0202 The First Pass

Hi, I'm Mark Thorburn and welcome back to Tuts Plus Introduction to Sony Vegas Pro. Now that we have our media safely imported, let's look at getting everything in the right place for your chosen project.
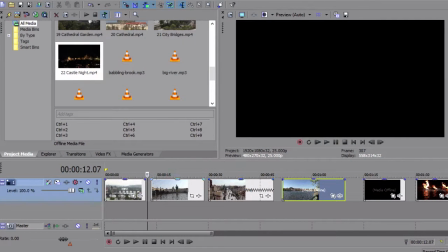(0:11)
This is where we left off last time. We have our footage imported into Sony Vegas. We know how to put things together. We know how to move them around within the timeline, whether we want to move them together like that, or whether we want to move them individually like that.
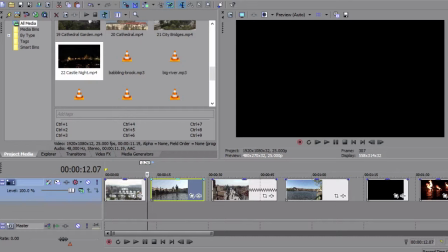(0:28)
Now, having the clips numbered means that we know that they're all in the right order. So by putting this together, it's always more fun to have a specific project. The project that we showed you before was this postcard from Prague, from our holiday footage of the fantastic city of Prague.
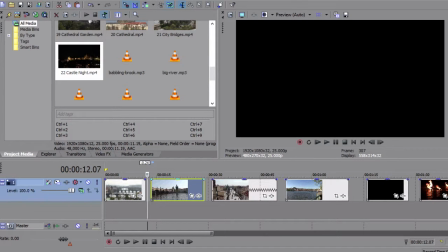(0:44)
So the idea with the trail is almost like a tourist promo, if you like. So we are looking to convey how beautiful Prague is. We're also looking to convey that it's not just about the architecture, so there's a little bit of excitement in there.
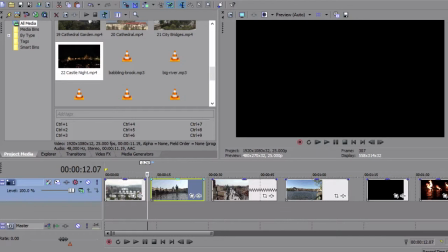(0:57)
And in order to demonstrate the things that Sony Vegas Pro can do, there's a little bit of time lapse in there as well. So we have all of these items here in the right order. Let's do our first pass edit then, our rough sort of first pass edit, if you like.
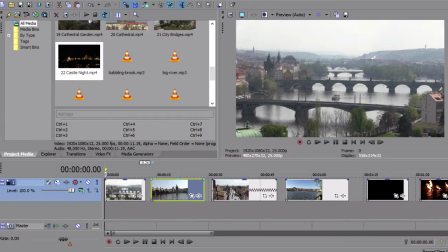(1:14)
So we start over here with clip number 1, and the opening image here is to convey the majesty and the beauty. It's sort of halfway up a hill as you're heading towards the castle in Prague, and it's a great shot of those bridges, one after the other, after the other, after the other, disappearing into the misty distance.
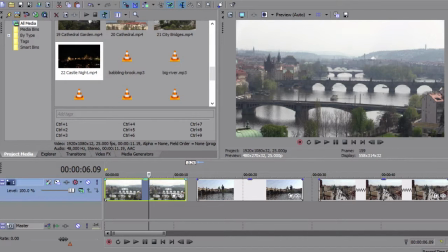(1:31)
There's been no colorization as of yet or anything on this image. That is as it was shot straight out of the camera. And when you have somewhere like Prague, it's very difficult not to get it to look beautiful. It really is a stunning city. So that's the kind of feel that we're looking for.
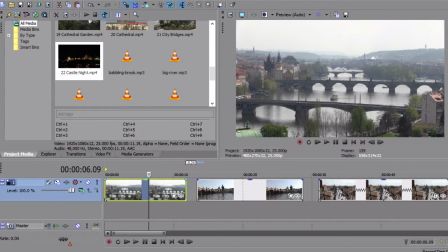(1:47)
We're looking for the majesty. We're looking for a nice way to convey how beautiful the city is, but also the excitement as well. So what we're going to do is start out with a fade in. And again, this is going to be a sort of rough first pass that we're going to do here.
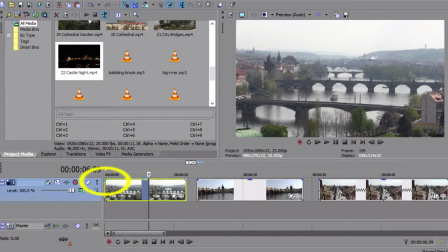(2:03)
And to fade in, what you do is you grab this corner here until you see that wedge of cheese, as it were, and then you fade it in as much or as little as you would like. So we'll start like that and give that a little bit of a play, which means it's going to play like that.
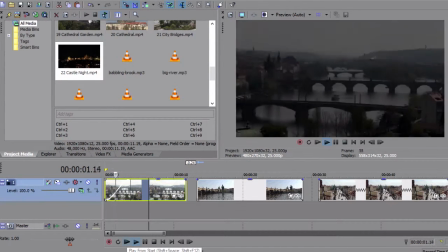(2:21)
One more time, which is quite nice, quite a nice gentle opener there. So that's what we're going to do.
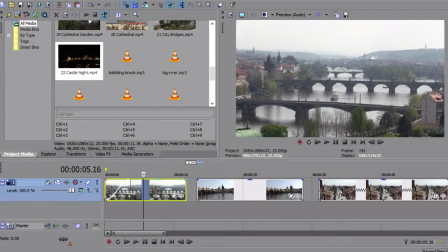(2:26)
And in order to keep the sort of relaxed atmosphere, there's going to be quite a lot of crossfading that goes on as opposed to hard cuts on the individual pieces here. So next thing we're going to do is to crossfade into the river here. And again, trial and error, just sort of check it and see how it comes out.
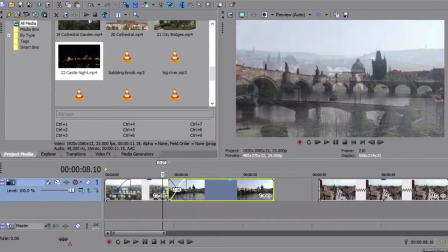(2:44)
It's a nice crossfade. Works very well. Yep, I'm happy with that.
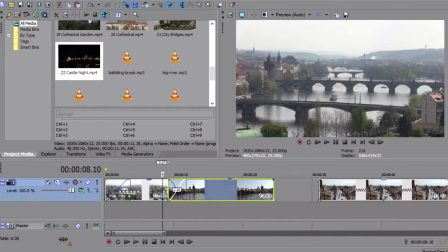(2:50)
And then we'll carry on. We'll move on to the bridge sequence here. We don't want to spend too long, by the way. So once again, just remember it's the left mouse button, grab the end and shorten it down. So let's have a look at our lengths here. They're not too bad. See how long that takes to play through.
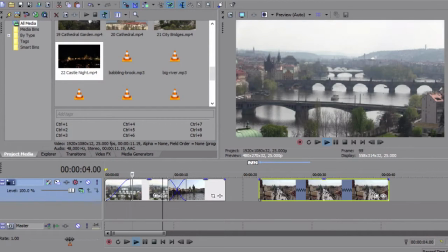(3:09)
Nice intro. It establishes the beauty of the scene. And then we cut through to the bridge from the other side. Maybe slightly shorter there. It's a little bit too long, so we'll just move that in like that.
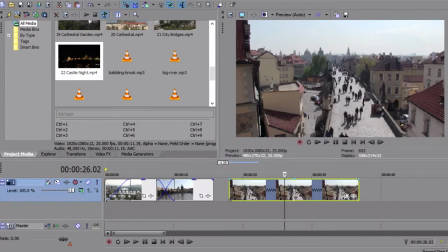(3:22)
And then once we get to this image here, want to slow down the people on the bridge. So check their speed. They're still a little bit fast.
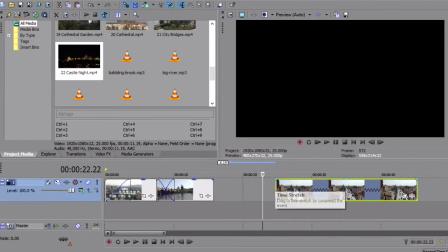(3:34)
So again, it's control, grab the end and pull it out like that.
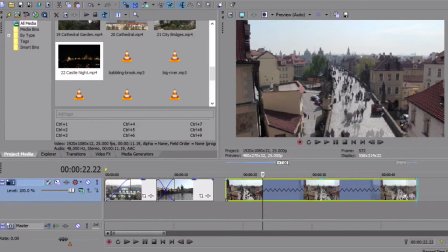(3:41)
Yeah, it's not too bad. They're still a little fast. I think we can afford with this frame rate to go a little slower. Let's have a look. Yeah, that's nice. That's very nice. Right, so once again, we're going to crossfade that from the bridge by the side of the river scene there. Again, maybe tighten it up a little bit. We don't want to dwell too long on there.